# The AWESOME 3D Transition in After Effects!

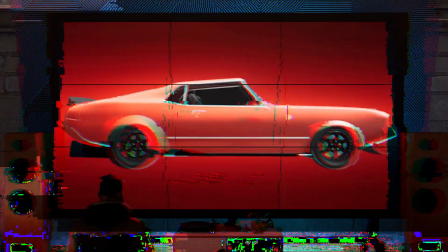I'll teach you how to make this awesome 3D scan effect with After Effects. It works really well for 3D product and showcase videos.
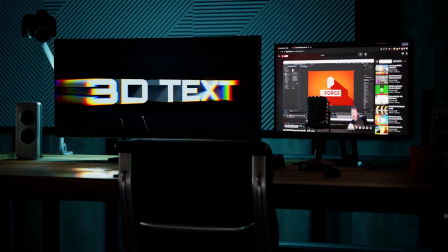You can also use it for stylized text or title card animations.
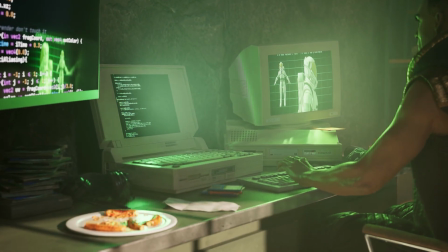Here, I used it in this retro scene to create this 3D character reveal.
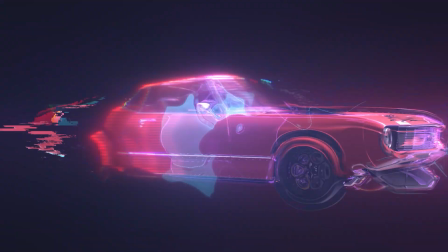Once you understand the fundamentals, the possibilities are endless. Let's get started.
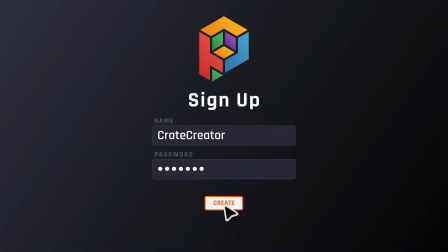We'll need a 3D asset for this effect. You can use a 3D model, like one from RenderCrate.com, or you can use 3D text in After Effects.
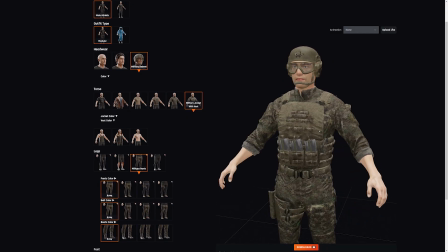I'll start with a 3D model and use this character. I got the idle animation from Mixamo.com, and I uploaded the animation to the new character tool that we just released.
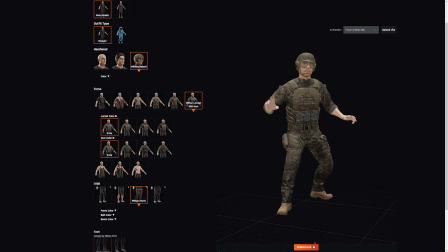This tool is free to build out 3D characters. You can download resolutions LOD1 and LOD2 completely free. It will also let you download animations in the GLB format, which is perfect for After Effects.
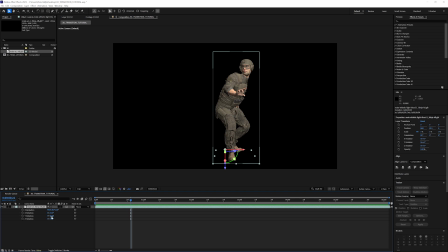I'm going to go fast through this first example so you can get an idea of how this technique works, and then I'll go step by step for the text example. After Effects can now process animated GLBs, so I'll just set that idle animation to active.
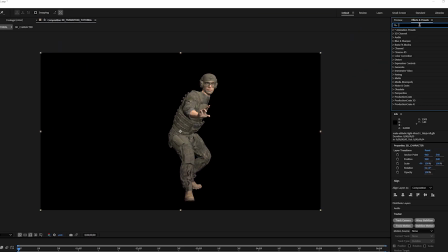Now I can pre-compose my 3D character. From here, I'll add the depth matte effect to the pre-comp.
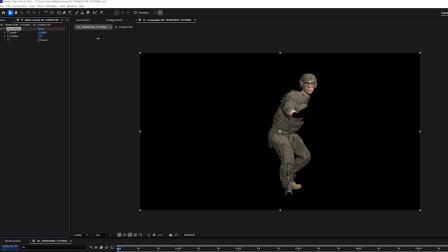If I increase the depth amount, you'll see how it starts to transition based off of the 3D depth of my character.
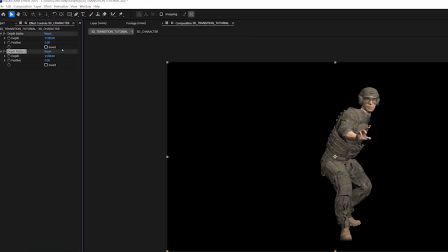If I create a duplicate of that depth effect and I invert it, you'll see that the two depth effects cancel each other out. If I drag the second depth matte into a higher value, we can see just part of our character is being revealed now.
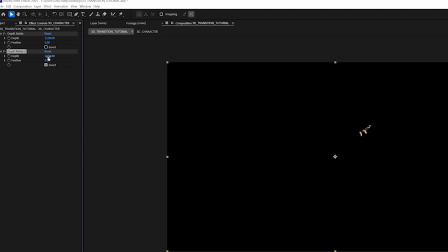It looks like if I increase the amount by around 100, it works pretty well. This number will be dependent on your scene.
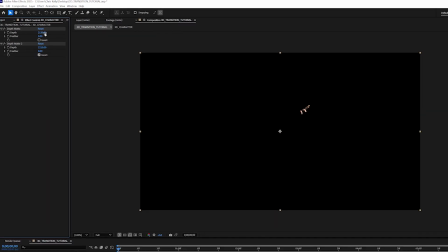For me, 100 does the trick. We don't want to have to animate too many keyframes.
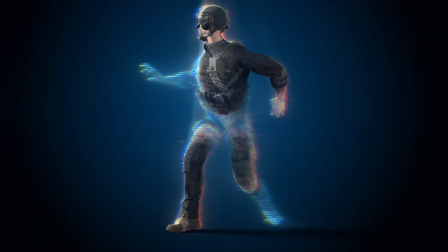I just want this first depth matte effect to control the entire scan effect.
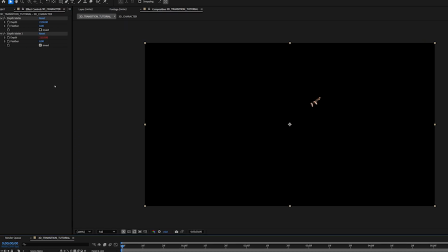I'll alt-click the second depth matte stopwatch, and then I can parent that to the first depth matte.
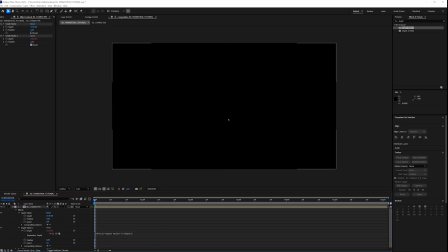They are canceled out again because they are the same depth amount, with one being inverted, so they're eating the 3D model from opposite ends. We know that if we add around 100 to the second depth effect, it'll look good,
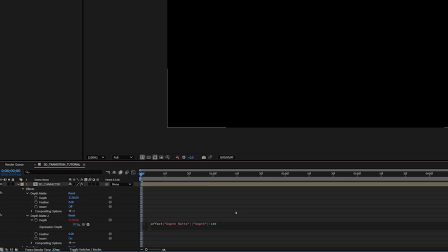so I can just type plus 100 into that expression.
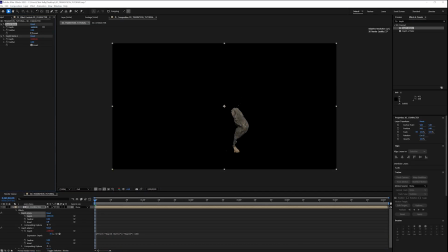Now, if we play with the main depth matte effect, you'll see that the scan effect is working. I'll just set the keyframes for it so that the soldier starts completely invisible, and then I'll set it so the scan goes past him.
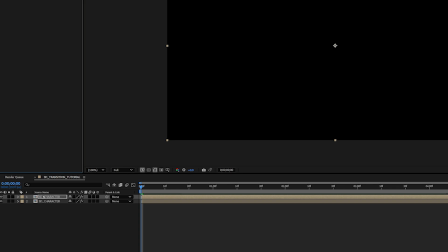From here, I can duplicate my comp and name this duplicate transition.
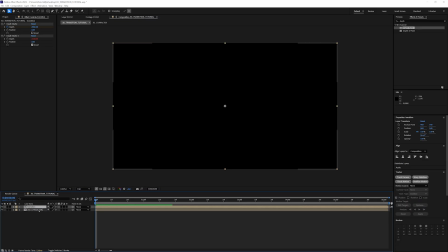I'll leave both depth matte effects on this layer.
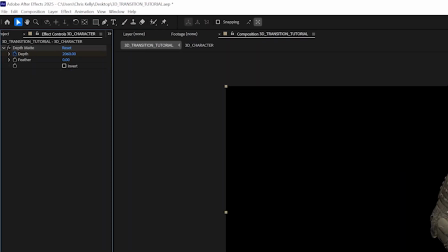In the first composition, I'll delete the second depth matte effect and select the invert box on the first depth matte effect.
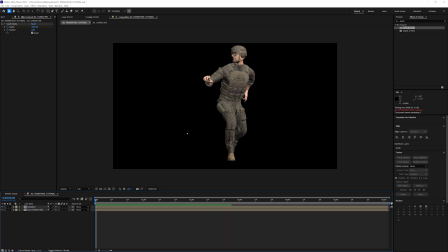So now it appears like our soldier is just getting revealed again, but we can apply effects to the transition layer.
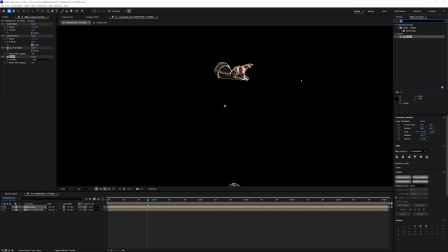Here I am just applying a fine edges and a tritone effect for a digital kind of look.
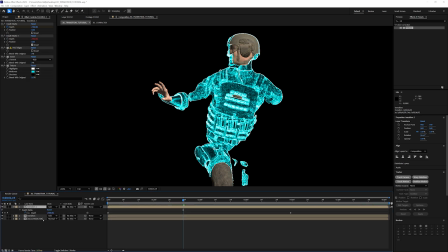Duplicating the transition layers and offsetting the depth matte keyframes will give this effect a more complex style.
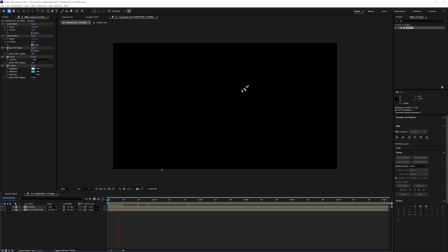Honestly, more is better here. More layers, more colors, more effects is gonna look really good.
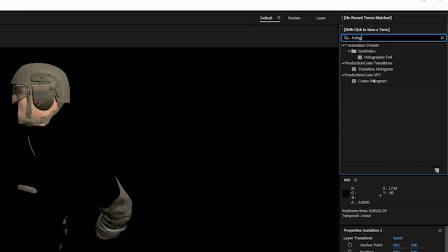I really love adding the Crates hologram plugin to add to this effect.
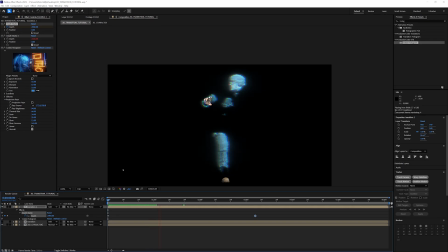If I turn off the projection rays, it looks like such a cool transition. I also use the Crates hyperglitch plugin.
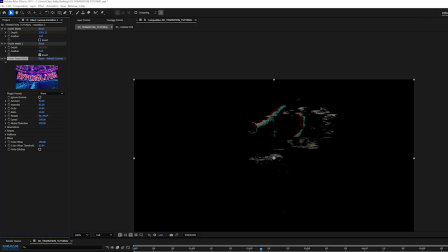It's another great plugin that works really well for this digital scan look. It works especially well if you tint it.
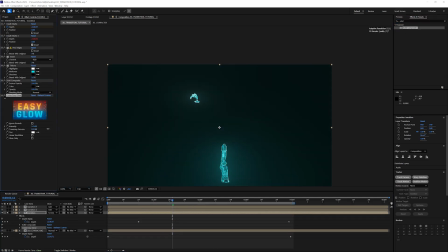And of course, glows are going to really help exaggerate the scan. You're also not stuck with any specific layer stack.
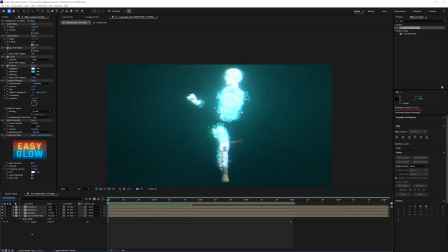Try different blending modes and stacking the transition layers in different ways to see what works best for you.
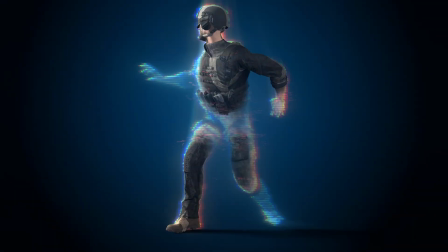And here's what I ended up with for this shot. All right, let's try a text reveal next.